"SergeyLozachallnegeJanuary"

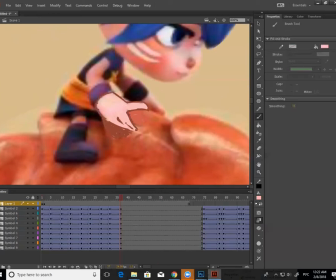1247s
Соответственно, много тут опций нету.
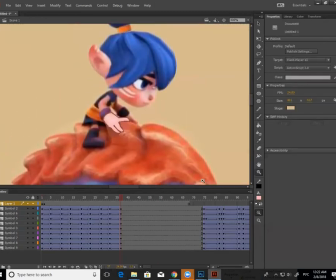1256s
Да, то есть держится за него, хоть как-то держится. Понимаешь? Это одна из опций какой-то позы. Можно, естественно, еще и другие, но это должно быть держание. Не поглаживание, а держание за него. То есть она может еще в другую сторону, скажем, да, тоже точно так же.
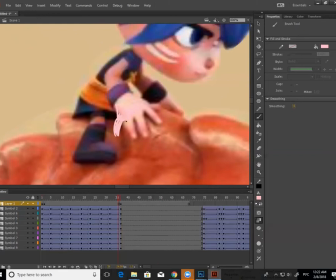Схватиться за него.
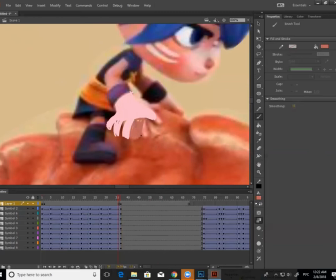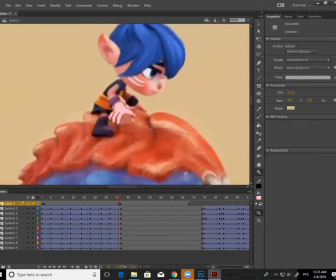1300s
Знаешь, не обязательно пальцы вместе складывать, но при этом все равно поза держания, она отличается от позы поглаживания. Понимаешь? Ну или такая. Не хватает напряжения его в руке.
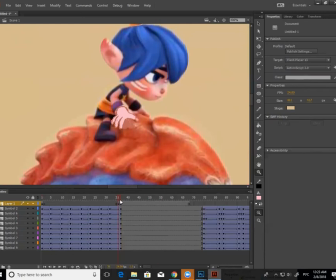1316s
Не хватает ощущения того, что она держится, да, поза держания, именно сама поза, она недостаточна, ты просто ей положил руку сверху. Вот и все.
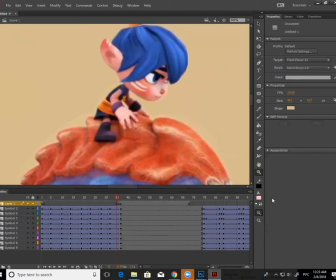1328s
Теперь сама по себе еще, если, допустим, говорить с точки зрения классической анимации, да, вот поза, да, обращаем внимание на то, что у тебя более плавные переходы, то есть я не знаю, насколько Рик тебе позволял это сделать,
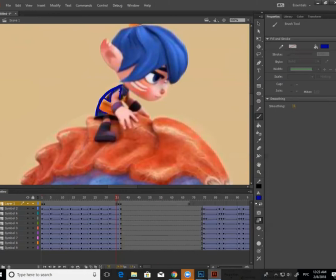1343s
да, но очень хочется, чтобы у нее вообще сама по себе поза была более вот плавная, да, с одной стороны, более мягкая, потому что у тебя очень искривленная поза вот тут, вот, да, очень много деталей,
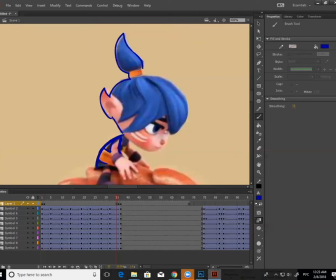1355s
она очень все торчит, и хочется, чтобы хоть где-то у тебя сгладилось, да, есть такое понятие, как простое против сложного в анимации, то есть если у тебя с одной стороны все сложно, то с другой стороны постарайся сделать просто,
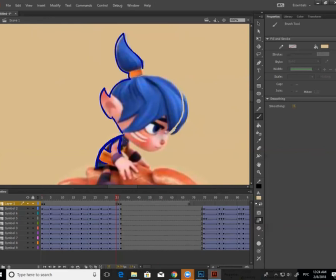1368s
то есть, скажем, вот эту вот часть сгладить. Если у тебя настолько все там сложно, сгладить вот эту часть, чтобы у тебя не торчала челка.
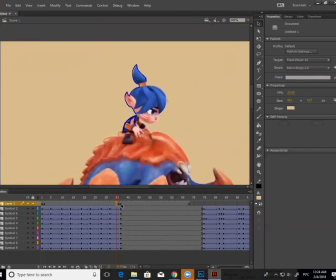1377s
Помимо этого, что если уже даже и говорить в целом, то у тебя желательно, чтобы челка хоть как-то двигалась, да, то есть у тебя не двигается вообще вот эта вот часть.
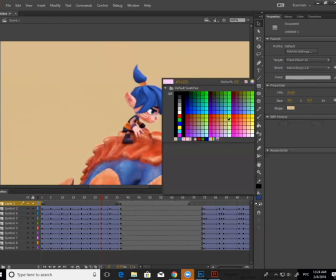1386s
То есть желательно, чтобы она делала хоть какой-то оверлап при движении, да, то есть чтобы она у тебя загибалась.
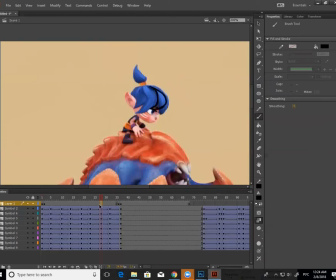1393s
То есть, опять же, ты сделал передвижение на месте. А ситуация это когда он у тебя движется в пространстве, соответственно, если он двигается, значит, у тебя челка должна идти назад.
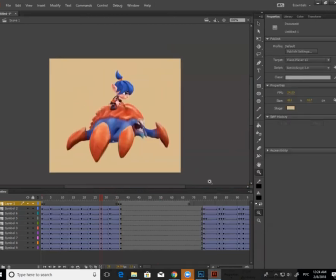1407s
Понимаешь? Помимо этого, открытый постоянно рот, да, то есть хочется, чтобы у него небольшой баунс как раз в челюсти был, потому что у него, скорее всего, челюсть-то отделена, то есть я вижу, что у него это все один большой панцирь,
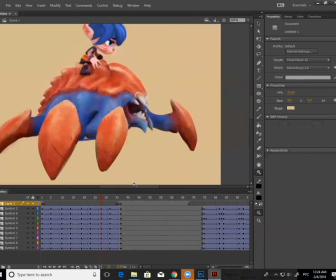1420s
да, черепушка такая, а челюсть, она отделена, и поэтому хочется, чтобы челюсть тоже ходила немного вот сюда, да, вниз, вверх. Поднимала. А там немножко ходит, нужно еще больше добавить. Давай посмотрим еще раз.
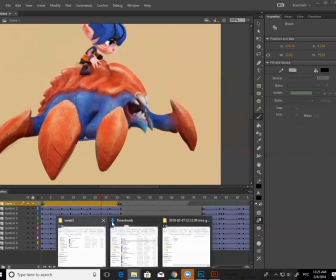1435s
Я, допустим, не заметила.
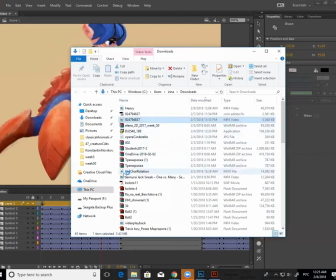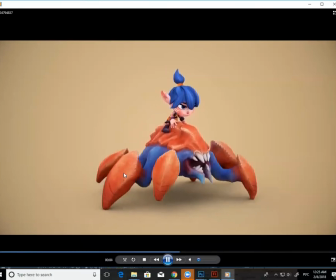1443s
Да, немножко есть оверлап, но недостаточный, да, хочется, чтобы... Я тебе объясню еще, почему.
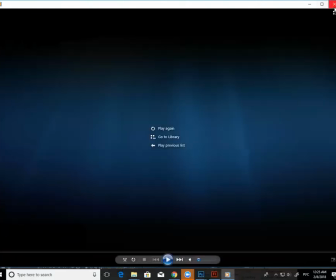1450s
Потому что, опять же, в зависимости от того, что ты хочешь, чтобы он был.
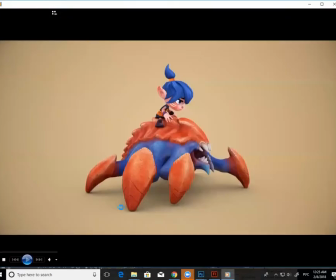1454s
Если он насекомое, то она даже еще быстрее будет двигаться и менее плавно. Потому что ты сделал ей такое ощущение, как будто бы она на мышцах, да, трение такое. То есть если он, скажем, не просто скелет, не просто насекомое, а он краб, скажем, обросший мышцами, то есть такой а-ля гибрид,
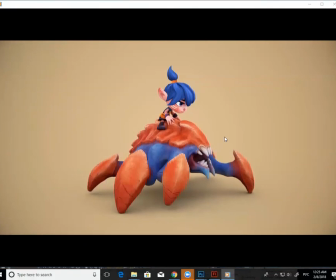1473s
что-то такое антропоморфное, то, соответственно, у него будет, да, трение челюсти, у него там будут мышцы, и они будут сопротивляться движению. И поэтому действие будет вот такое вот плавное, как у тебя.